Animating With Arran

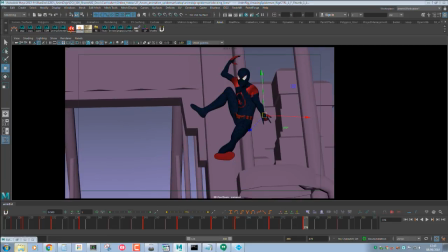53:16 The only thing that's bugging me about this now is we're not reading the hand pose.
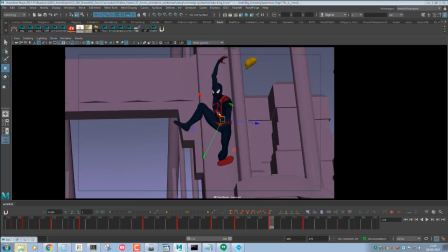Because this looks really cool like this.
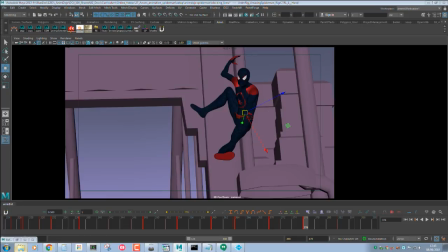53:34 I guess maybe on this frame I could start to fling in. So this is where I'm just trying to like figure things out. Yeah, I think I'll do it like that. So he comes over the top.
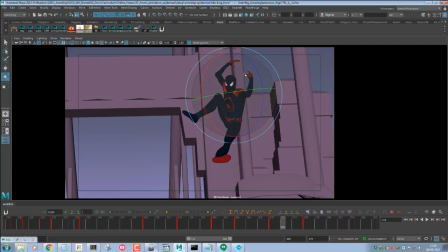And it slings. And I'll stretch the fingers here. And then he casts up. Yeah, I think that's working a bit better.
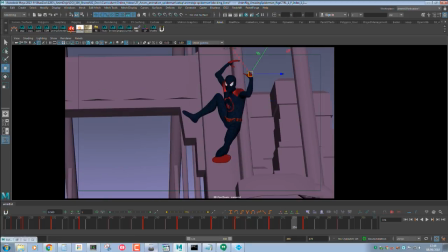So on this frame and this hand, let's find. So we're here. Cool. Let's go back. Let's go back. Let's go back.
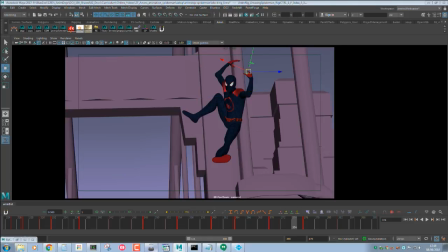54:24 And then on this hand, make sure it's still taut. And then I can start to bring round the hand here. Get the elbow to twist.
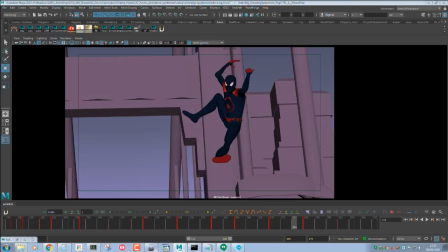Even though it is educational for you guys, I'm also sorry that I didn't plan this properly. So I'm going to ease out of that slower.
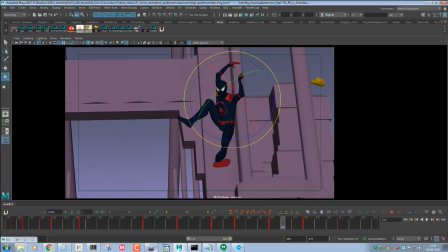So it's twist and then sling. Right, so can you see what I've done now, guys?
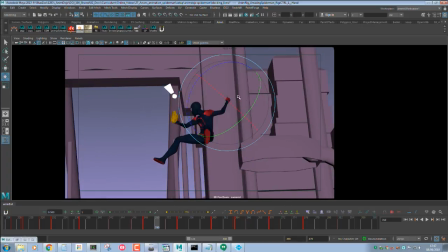55:19 So if anything, this gives me more time to read this hand coming around.
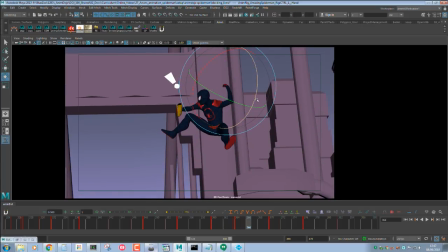55:30 And so I can set 50%, it's still coming in. Yeah, I think that's quite nice now. See, it takes a lot of adjustments. This is just trial and error. You try something, doesn't work, you realise you've done a mistake.
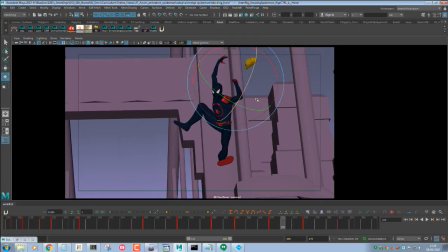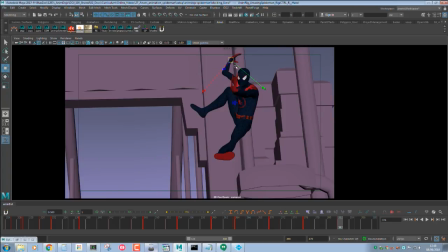55:53 And now we also want to have a beat for this hand as well.
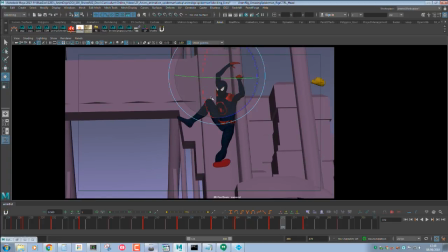55:59 I also want to make sure that Spider-Man himself is looking at the right lamppost, so it's actually more screen left.
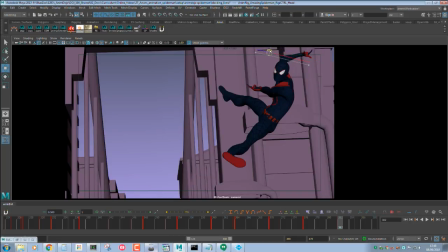56:12 And we can pull his head back, because that really pushes the emphasis of when he casts.
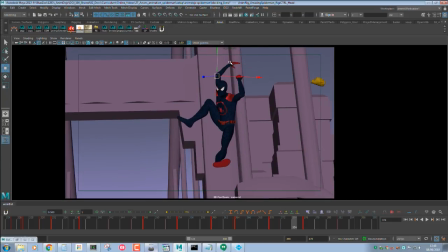56:19 We can throw his head back first, then we're feeling that energy. So you're anticipating this beat by having an extra beat for the head first.
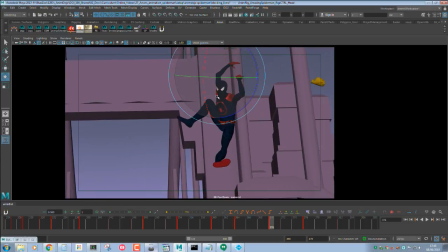56:33 Does that make sense? But it's a small beat. So you've got a smaller beat to anticipate the bigger beat. I just really got some questions. I wonder if it's a good case for making thumbnails out of the entire act beforehand.
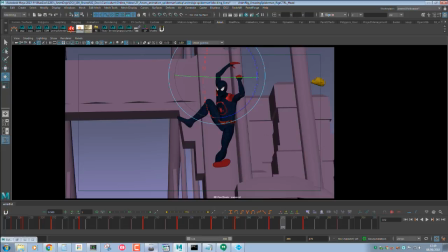56:51 Yes, it's true. It was kind of like I had ideas as I was going along, and so I mean, if I wasn't live streaming right now, I probably would have sat down and I do draw thumbnails for my breakdowns and I figure out everything.
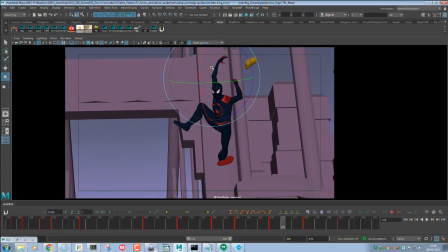57:06 But in this case, obviously, because I'm with you guys, I just have to kind of think on the spot, and thankfully it works. But yes, usually I would thumbnail. What else have we got?